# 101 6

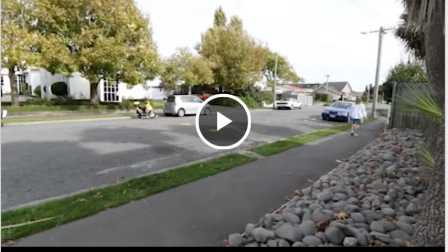[8:15]
Good. Just allow for a little bit more time for her to walk in and out of the shot, and that'll help immensely.
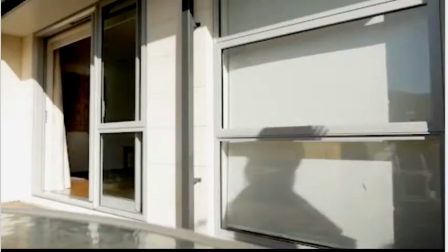[8:26]
So you can see the different camera placement, and we haven't seen her head yet, but we actually see her body.
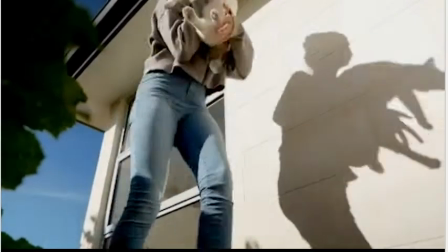[8:32]
Looks like she's shielding her eyes from the sun, but also it's quite mysterious. Nice low camera placement.
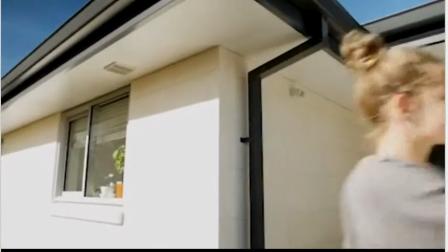[8:38]
All these add visual interest to the shot.
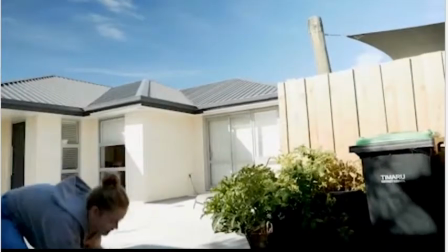[8:42]
Location, camera placement, that kind of stuff, and then you want to watch it more.
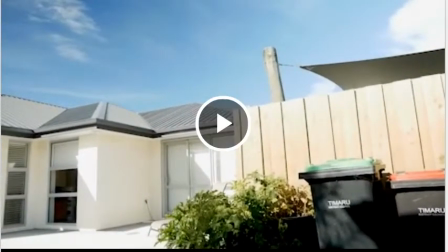[8:49]
Ha! Little cat escapes. Good, just a little bit of a wobble at the end with that camera. All the rest has been very solid camera work. Nice. So if you find that you're wobbling with the camera, just make sure that you hold it really solid. Another comment from a student: lining up the steps and making the sound semi-fluid was the hardest part. But I learned quickly that it's much, much, much easier to try to organise all of that when you're shooting rather than afterwards in post. Yes, organise as much as you can before you go out there with the camera. That helps immensely, including letting the actor know what you're going to want from them when you get behind the camera, and then they know easier and they have a smoother time of it as well.
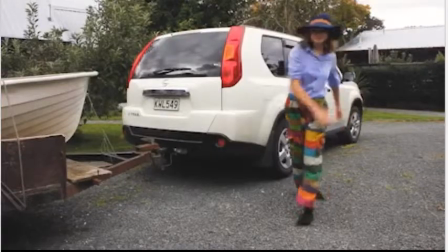[9:40]
So nice ambient soundtrack. Great, right to left.
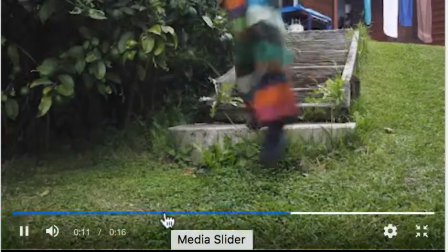[9:48]
Okay, this is all really, really good, but it's just reminded me of something.
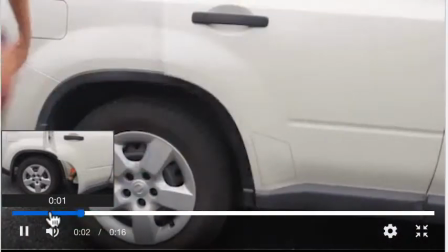[9:52]
So, as this person's walking along, we just see the car. And then we see the car a little bit more.
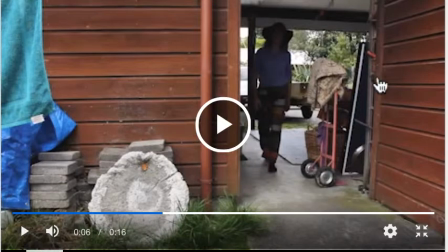[10:01]
But then it almost seems like she appears in a completely other location. We can see a little bit of the car here, but I'd recommend just filming in this previous shot here.
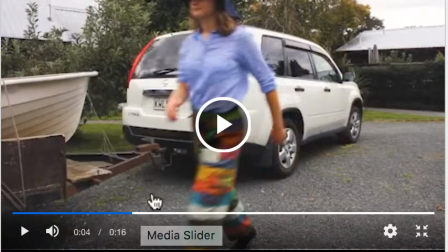[10:13]
I'd recommend filming or turning the camera a little bit so that we can see some of this space.
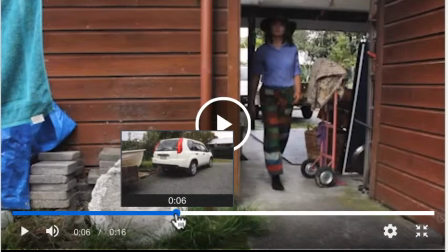[10:21]
Where are we? Here, before we cut to this shot.
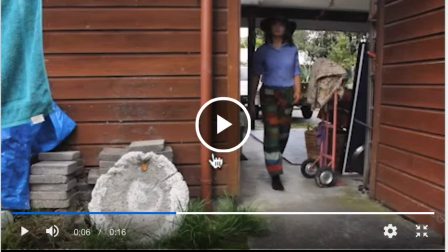[10:25]
So it just visually introduces a little element of all these browns, because what happens is when we go into all these browns, without really seeing the car,
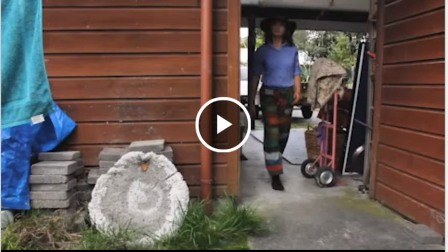[10:35]
it feels like we're dislocated and in a completely other space.
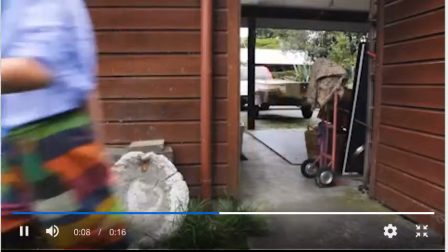[10:40]
Really nice matching, great.
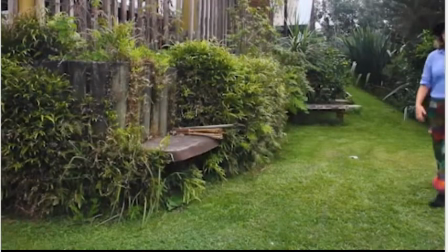[10:43]
Again with the garden, just have a little bit of the garden so that she walks through into the other space visually in the previous shot.
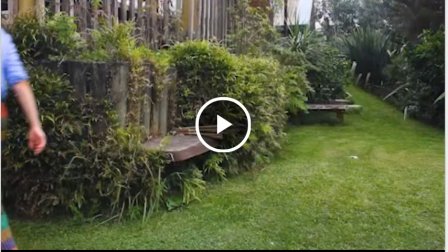[10:52]
Apart from that, everything is excellent.
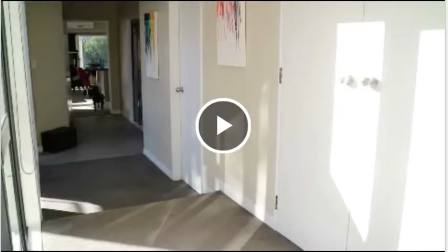[10:56]
Now, often I will give tips that haven't been mentioned in the PDF, and that is it's mainly because I watch your films and you've nailed everything in the PDF, and so these are tips for advanced filmmaking.
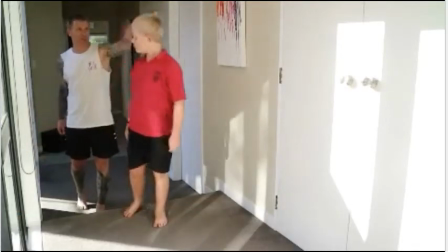[11:13] Go to your room, think about what you've done.
Excellent context for story.
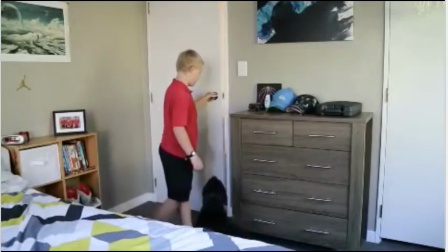[11:21]
Good, he had his head down in the first one, so just make sure that for continuity's sake his head is down in all the rest of them.
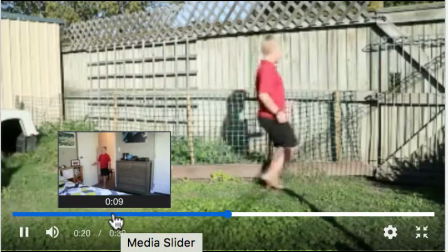[11:28]
Haha, great. There was a little bit back here where he walked, kind of a little bit different locations.
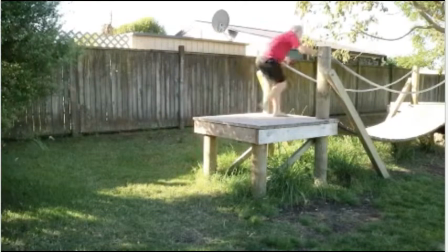[11:38]
Great, all the rest continuity is looking excellent.
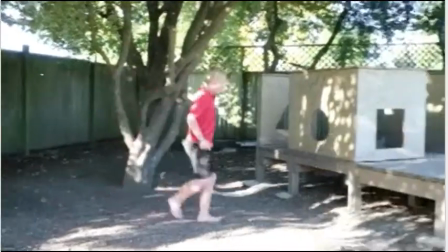[11:45]
Good, nice. Excellent to have him walk in and out.
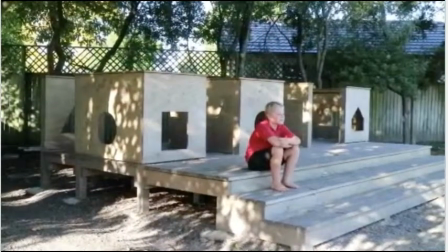[11:50]
A little bit of a pan. Good.
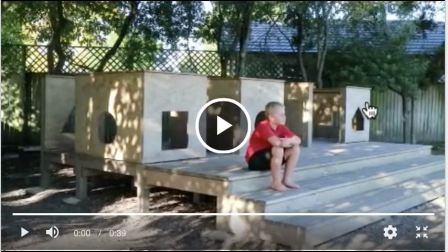[11:53]
You could pan a little bit further so that he has that looking room for that rule of thirds, and it was back here.
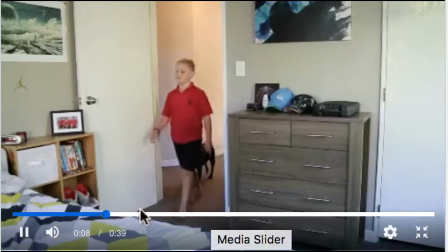[11:59]
Just double checking this. Okay, that's where it is.
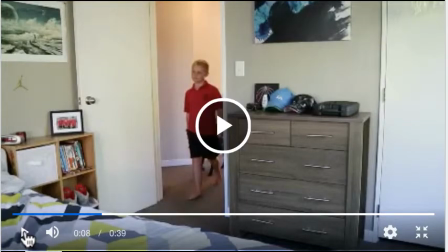[12:03]
So for here, he's walking left to right, and then he enters the middle of the screen and is walking right to left.
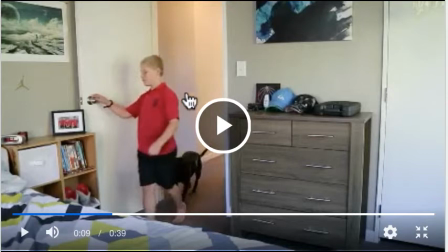[12:11]
So put the camera around by the door here, and then when he enters, he'll be able to go right, left to right. That follows all the rest of them.
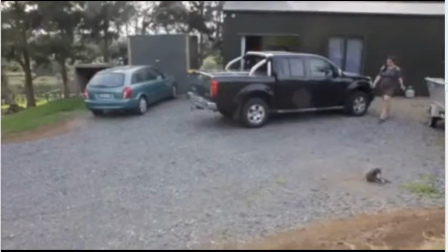[12:31]
Good, right to left. Nice to have her coming towards the camera.
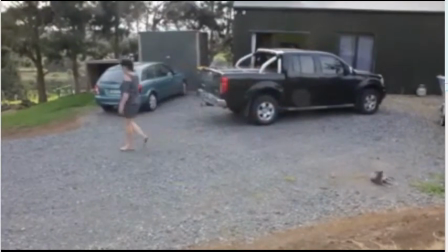[12:36]
Cat has totally upstaged by its schmooging the ground.
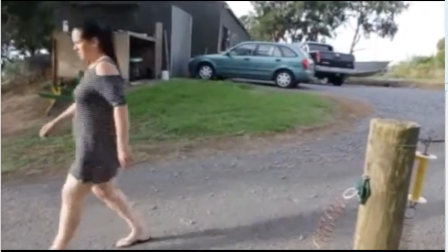[12:42]
That's why you don't film with animals. They upstage everyone all the time. They're like, yeah, check me out, I'm great, I don't even know what I'm doing.
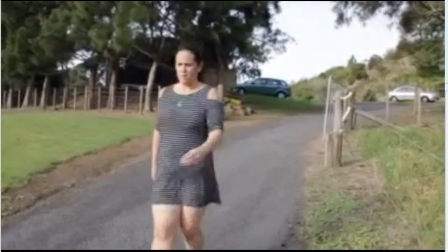[12:49]
So this one here, she's walking directly towards the camera. Good.
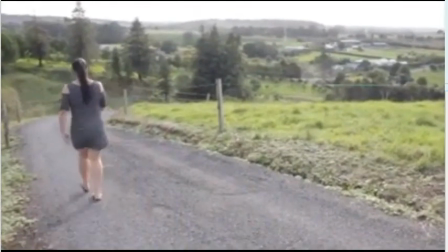[12:53]
Just in that previous shot, just have her coming around the corner and then walking towards the camera.
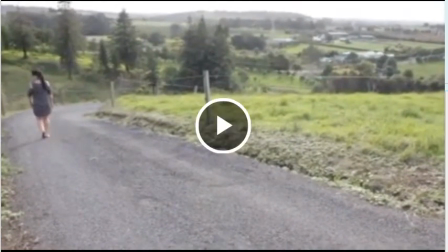[12:59]
That is the sound of wind in the microphone, and I'll take it back just a little bit.
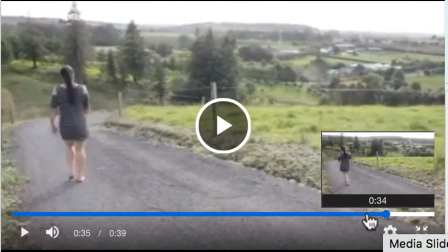[13:04]
That's a really good thing. If you have headphones when you're filming, that helps immensely.
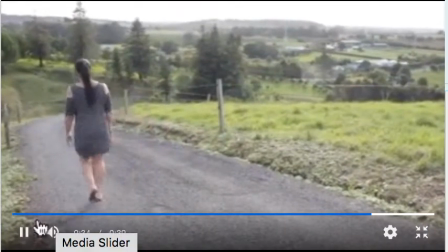[13:09]
If you hear this noise, not the vehicle, the other noise, the deep rumble.
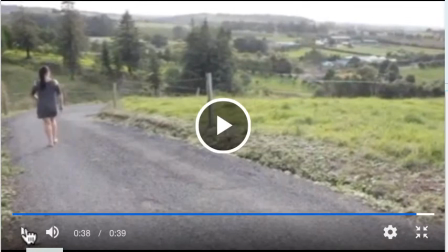[13:20]
That not doing a particularly good job of replicating that. That is the noise of wind in your microphone, so block the wind out of the microphone.
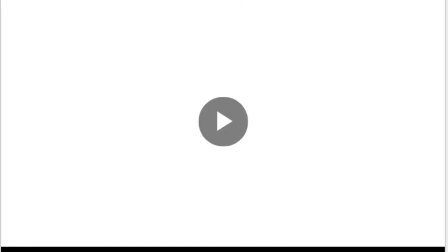[13:34]
Alrighty, great. So we're just over halfway through.
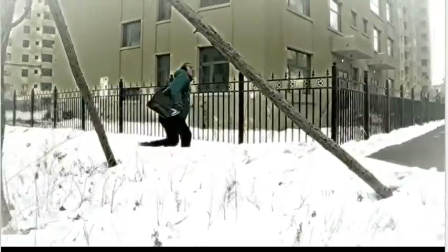[13:41]
Nice soundtrack. Good effects. Oh, I'll just go back for a minute there.
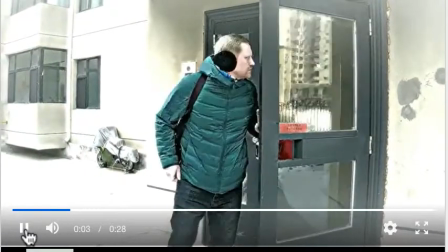[13:47]
Which way did he go? So he looked like he was going to from the right to the left, but actually he sneaks around to the right, so that's great.
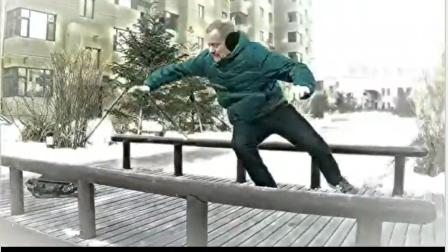[13:56]
Left to right. Good. Excellent.
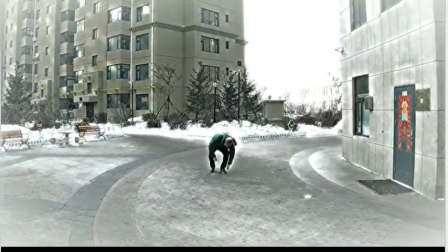[14:02]
It looks snowy. Just have him running in the previous shot, in this shot, running at the start.
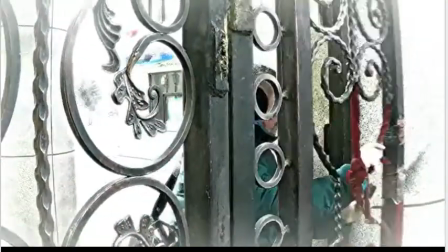[14:11]
Crop closer if you can, so that it makes it easier for him to run through. That shot works really nicely acted.
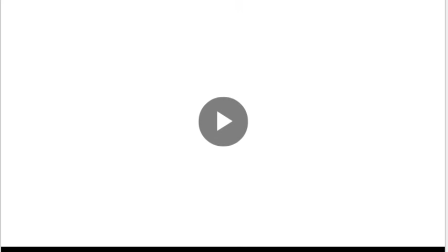[14:18]
Good soundtrack, that works well.
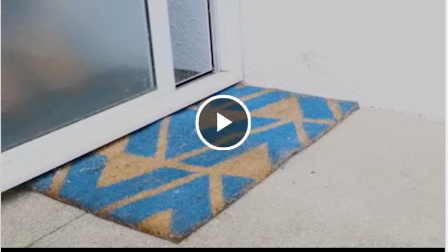[14:21]
So even though it's not essential, you can see that the actors that have a motivation for what they're doing, for example, Go to Your Room, or that guy that was kind of sneaking out and then running away,
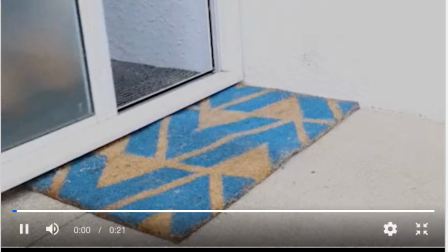[14:35]
was more interesting to watch them on screen. Good, nice, kick low camera angle.
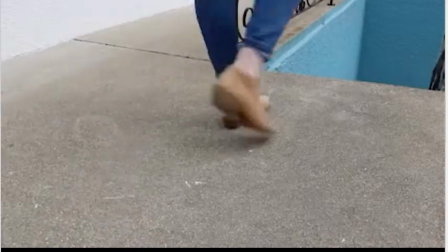[14:44]
Excuse me. Good, left to right, left to right, left to right.
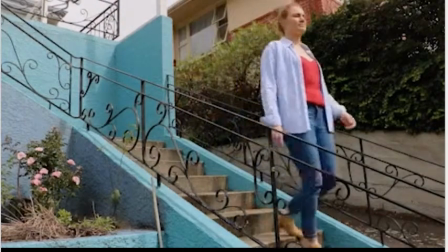[14:52]
Left to right. Excellent. This all flows really nice. Good framing. That framing works really well.
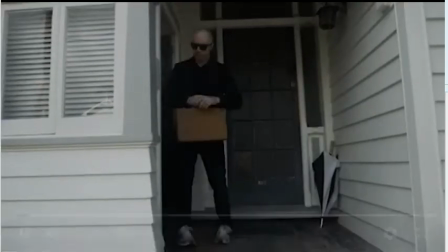[15:02]
And when I say framing, I mean composition. Oh, what happened there?
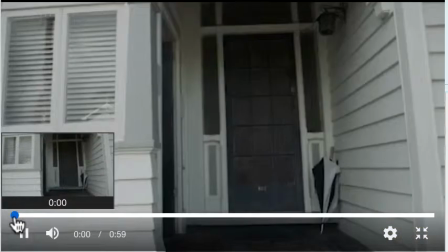[15:10]
I'm just going to take it back. I think Blackboard glitched for a second. Yeah, it did.
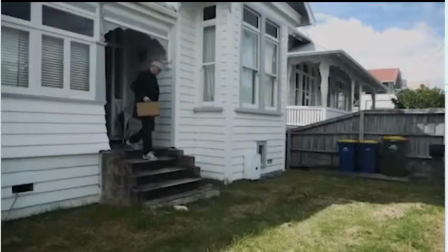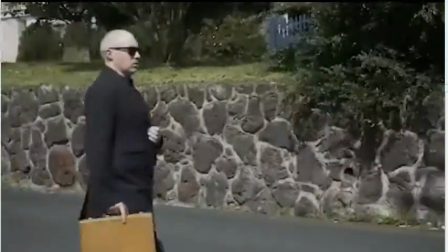[15:24]
So he's obviously late for a bit of an important date.
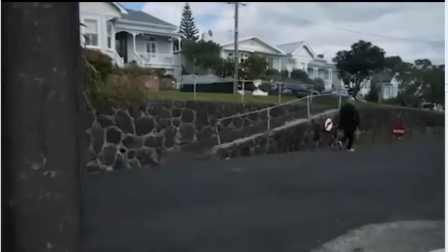[15:30]
Just when you move the camera, here's a great example.
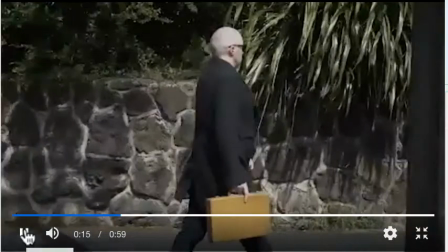[15:35]
So when you move the camera and he's walking, and that works really well, and then I like the way you slowed down the camera movement at the end.
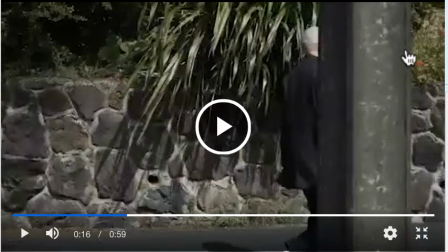[15:43]
If you stop just as that line is at the frame of, at the edge of this frame here, that will provide a really nice almost visual barrier for him to walk into and walk out of,
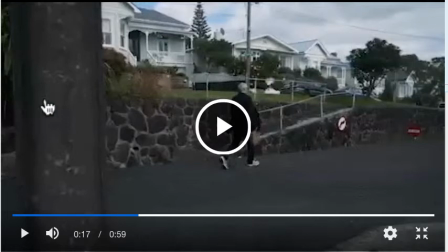[15:59]
which is what you've done. Just take it a little bit closer just so that you don't see any of the background on the other side, and that's really nice, works well.
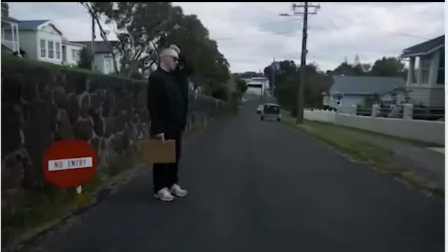[16:09]
So I like the way that you've given this guy intention, but what I feel is that
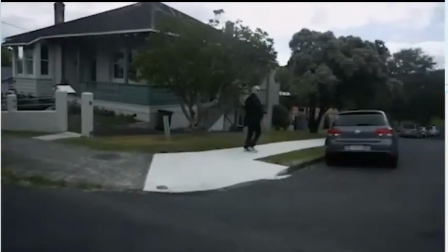[16:17]
he's acting like he needs to be in a hurry, but he doesn't actually know why he's in a hurry.
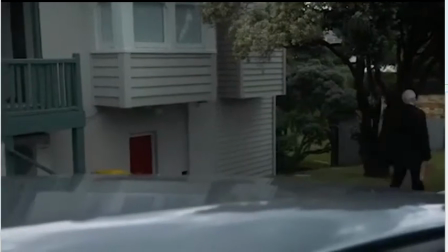[16:24]
So give him more of a context. The more context you can give them, the better.
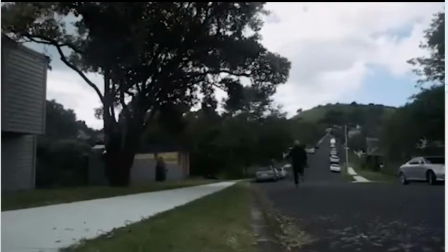[16:30]
So what's in the briefcase? Why is he in a hurry? Why is he checking his time and looking behind him?
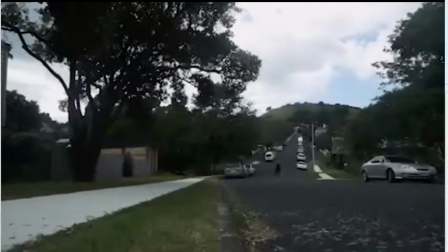[16:37]
Is he late for something, or is he being chased for something?